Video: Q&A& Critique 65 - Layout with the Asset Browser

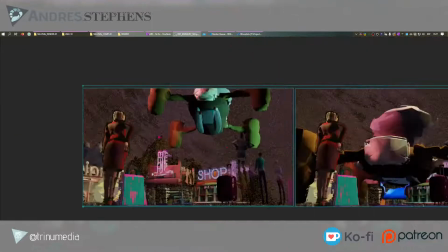I'm going to get this particular sequence here. So with this sequence, the first key shot of this particular sequence,
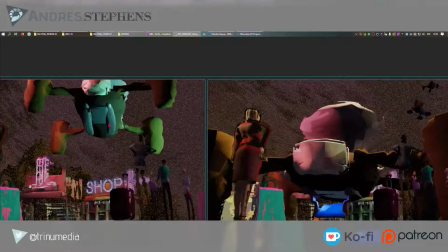the purpose was to show the neighborhood and show the drone and show the luxury of shopping around this neighborhood,
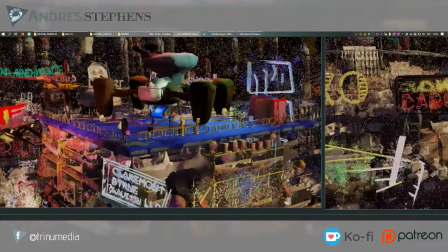show the classical architecture mixed with the cyberpunkness,
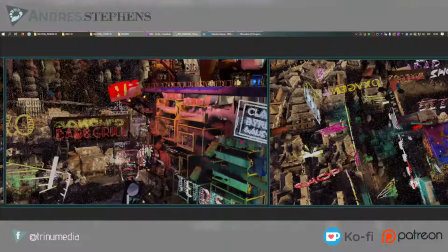and show the major advertisements in the scale of this district.
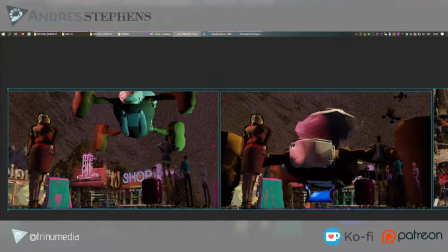So there's too much there were too many purposes, so I had to use the environment
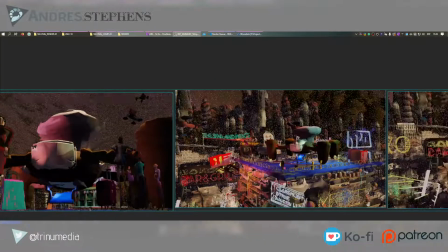and different types of cameras and angles to explain different parts of the story.
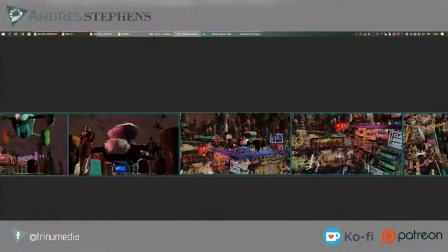So in this case, I chopped that up into 3 pieces, 3 cameras,
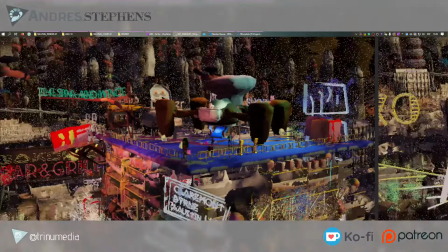and I made a tower that's above everything, high and luxurious, very similar to the towers in Brazil where helicopters land at the top,
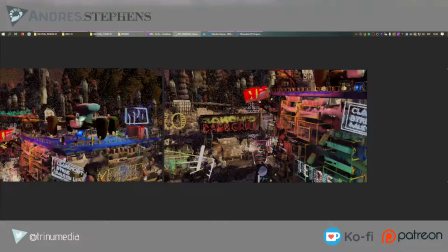over like this Baroque neighborhood here, and then I filled it up with like
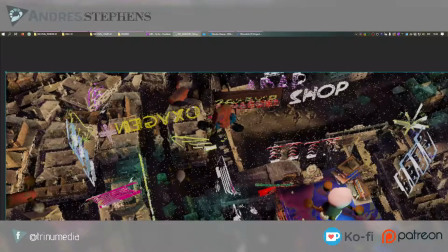lights to show the world that it's kind of overrun with advertisements.
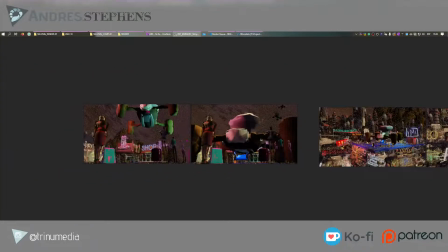So that was my purpose, and I got the elements. I had a drone that I made nice and quickly out of the paint stuff.
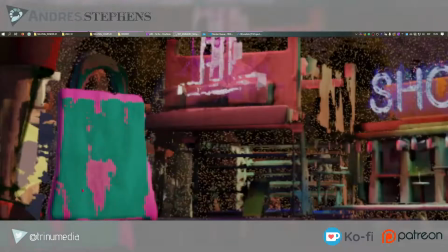I had the character here, I've had the shopping bag here, I had the extras,
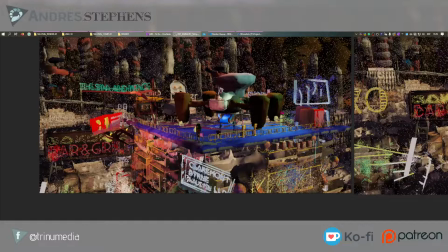I had a whole bunch of buildings and like neon signs that I've already created a while ago.
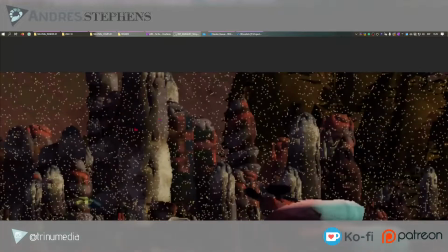I got the city backdrop with the big towers in the background here, and with that I can start working.
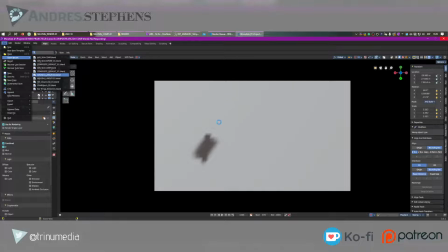So now that we're still loading,
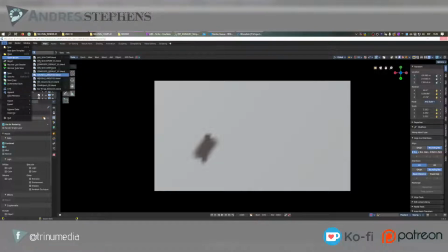why is it taking so long?
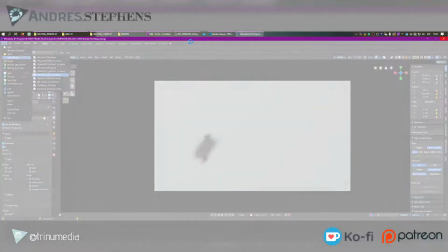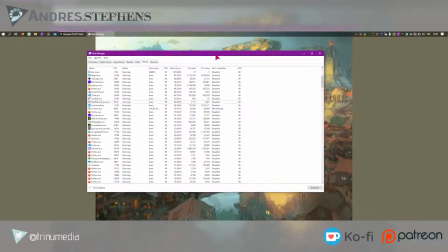I'm saving up to get a new computer, and the reason is I'm at max memory.
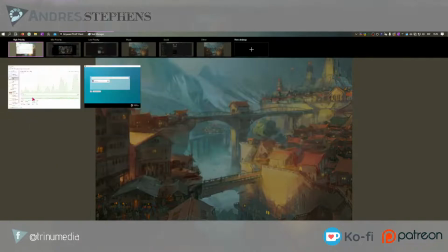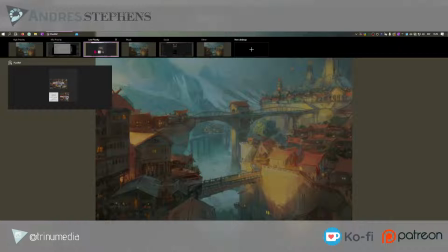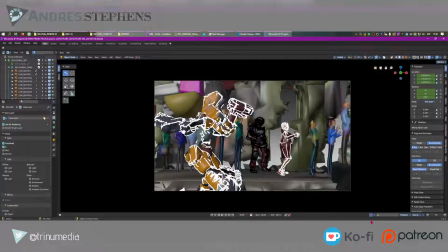Oh, here it is. It's loaded. Let's just see how much video RAM and system memory have I got. VRAM is nearly maxed out, no wonder. So memory's at 1.3, but VRAM's at max. So here's the shot that I have here.
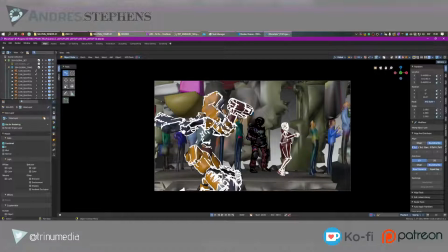And with this particular shot, or the ones previously, you can see that if we look outside the camera,
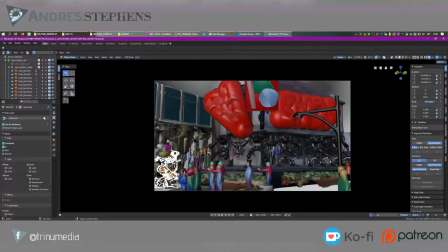the comparison between game layout or level design and the difference between layout and animation is that when animation,
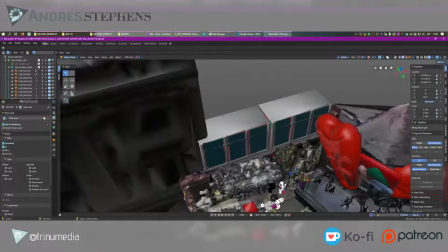the world is much more forgiving. So with this particular shot,
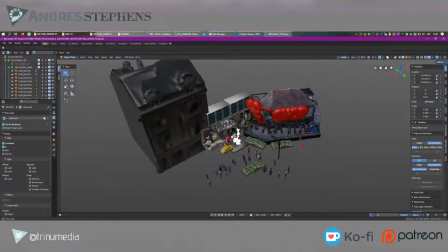I don't have to actually set up the world
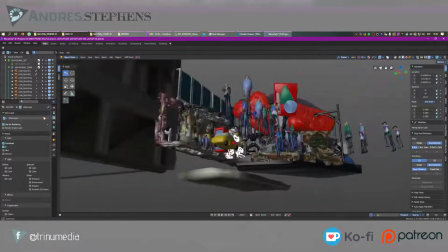to full completion in order to save resources to get more detail into my world.
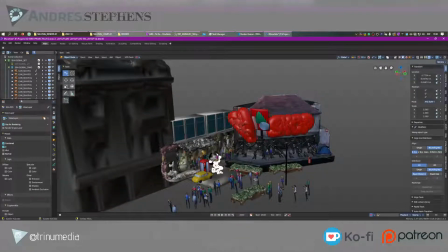And with that, I can start setting up and planning my cameras. It looks like one of the pieces broke, and this is the reason why you need to be careful with how you link your data from the asset browser. So now we know we have our purpose, the assets and everything.
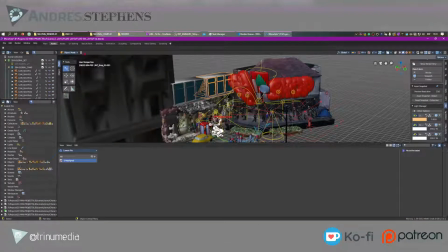Now we need to start going into the asset browser, and I recommend you create a workspace and save it in your startup blend file, because Blender doesn't have a default asset library layout. But when you do, what I like to do is I create a shader graph onto the side.
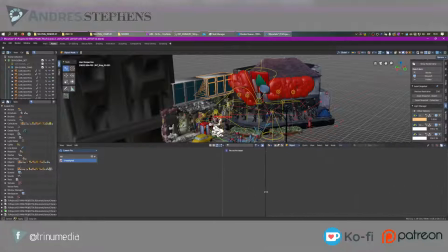I usually keep it collapsed, a 3D viewport, an asset library browser, which is underneath the file browser. And I usually have an outliner in the view layer with the collections, and I have another outliner inside the Blender file view.
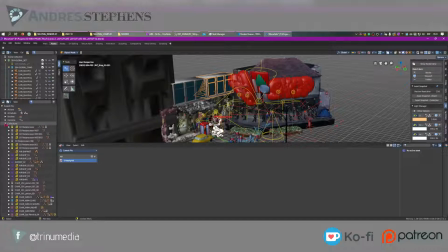The reason being is that when I am in the Blender file view, it makes it much easier to mark your assets.